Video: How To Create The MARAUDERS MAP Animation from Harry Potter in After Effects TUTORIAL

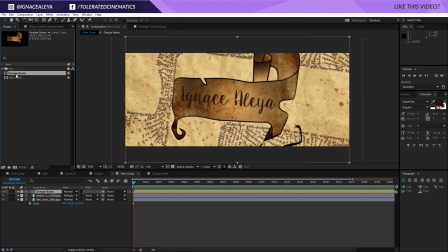260s
a nice overview here. So we have the main comp, the design name, where we dragged in the design name onto our composition. And then I will click on my background and actually darken my background a little bit.
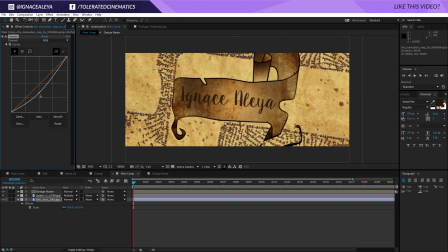270s
So I'll go to color correction curves and bring down my curves right here for the background,
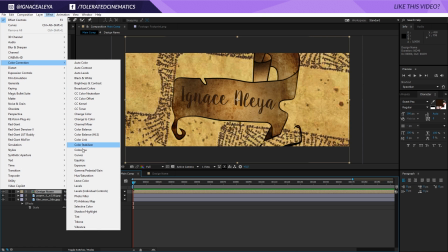276s
and then go into the design name, go to effect, color correction curves again, and then bring it up right here.
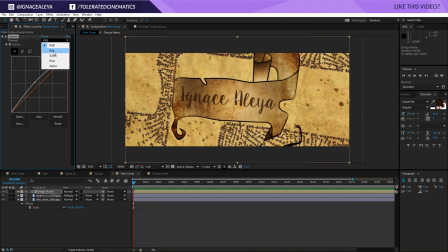281s
So we kind of meet in the middle of our color and we get something more like this. I will go into the red channel here and take away some of the reds. Also for the greens, I'm going to take away some of the greens. For the blue, maybe we'll introduce or actually take away some blues as well. Go back into the RGB colors and
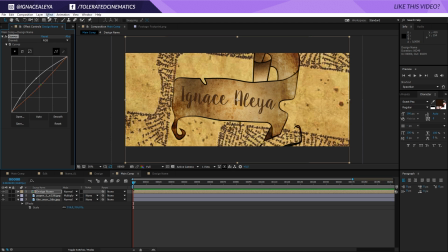302s
bring it up a little bit more. Now we can also go to Effect, Color Correction, Tint, and right here we can play a little bit with the tint of our color and then just copy this tint and paste it on the background. And that way we kind of get the same color style right here.
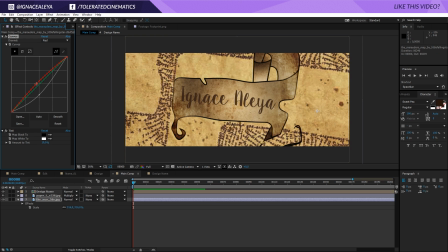318s
And actually for the background I need to introduce a little bit more red and take away some of the blue, or actually a little bit more red here. And there we go, I have something like this right now, so this looks pretty cool.
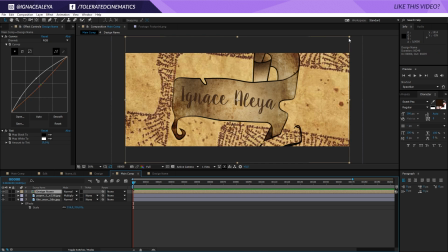334s
And now we can actually scale this down a little bit. And there we go.
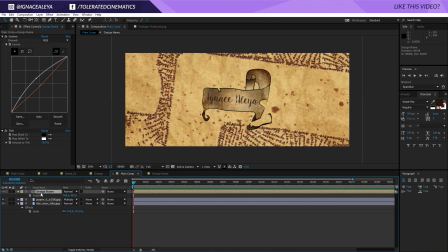340s
And now I will press P on the keyboard, reveal the position of the design name. Just go to the beginning of my timeline and click on the stopwatch for the position. And actually I'm going to drag this keyframe all the way till the end.
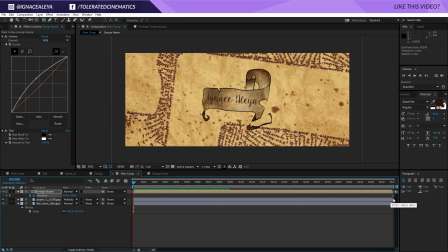354s
So this is my final position that I want my name to be at, and I begin like right over here. And now it's moving like so.
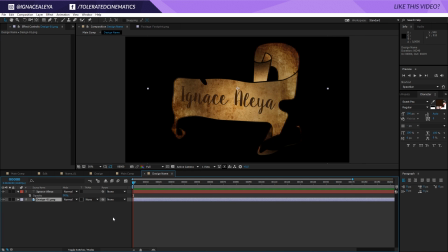363s
Let's jump back into the design name composition and we'll right click new and add a new adjustment layer. And these are going to be a few adjustments that we need to do to make it look a little bit better. So what I will do is go to effect and presets and search for roughen edges right here.
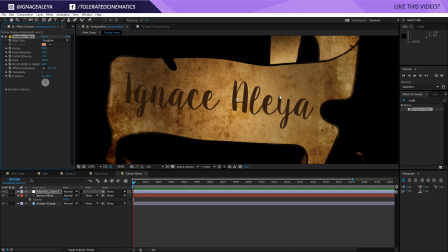380s
And I will drag this onto my adjustment layer. That's just going to roughen my edges right here a little bit.
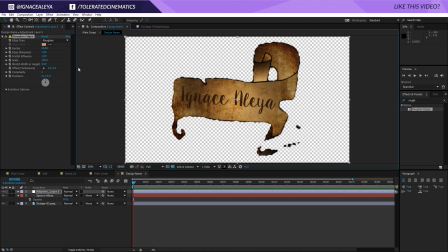385s
If we toggle this, we're going to see without a background, and we can see right here that what it's actually doing.
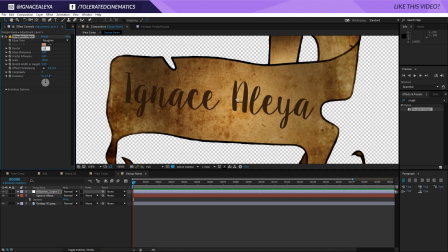391s
So we'll set this at like 5. Or maybe even 10, and then play with everything else.
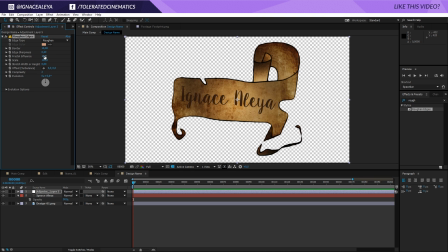399s
So like the sharpness, we can bring down the sharpness to something like 0.5. The fractal influence, play with that, see what it's doing. I think one is okay. Now we can scale it down so we get like more texture in the edges right here.
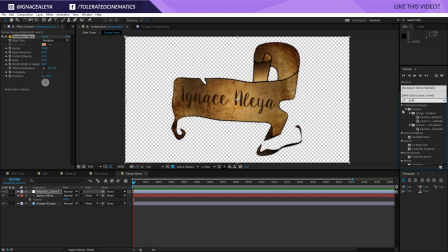412s
And then we need to do another thing, and that's turbulence displace right here, and I'm going to add that to the scene as well. What you can do now is actually go to the size, maybe set this at 10 and the amount to 15, and that way you're going to get a little bit more jitter in there.
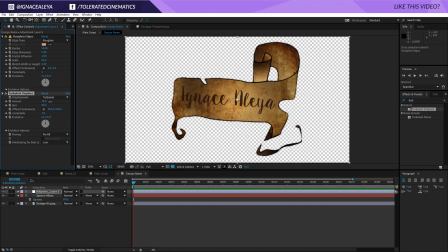428s
So maybe size of 25, and just play around with the settings until you have something that looks pretty cool. But that way you can actually change up the design a little bit more. Then I will pick my turbulence displace and duplicate it once more, and here I will change my size to something like 50.
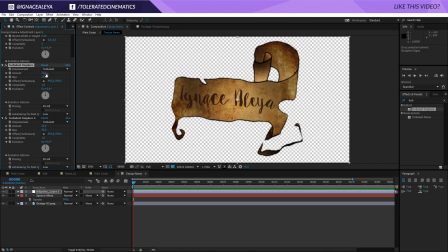444s
50 sounds about right, and actually for the first displacement I'm going to set the amount at 15 so it's not exaggerated. For the second turbulence, let's concentrate on that right now. I will close these two down. We're going to animate it so it actually looks like in a movie.
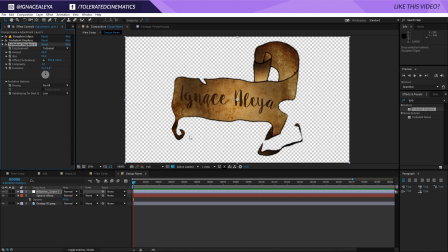460s
Of course they did a little bit more time in the animation, but I think we get the same kind of effect using this method. So what I will do is go and hold alt and click on the stopwatch for the evolution right here, right time times, and we'll go for like 50 or 75.
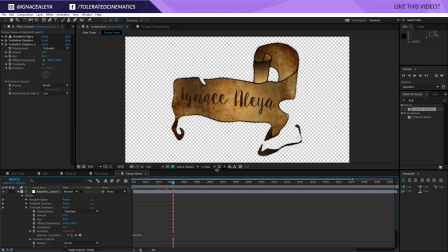478s
75 will be okay. And that's going to animate it slowly. You can see right here that it's animating our background. And of course you can speed it up if you want to, maybe change it to 100. That's going to make it a little bit faster.
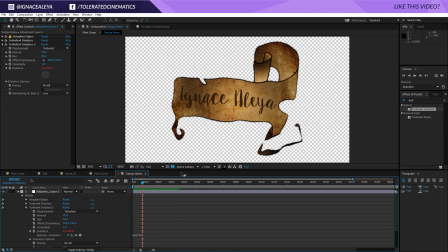490s
But you can see already what it is doing. It's kind of animating and adding a little bit of a wiggle, kind of a wind effect to our scroll right here.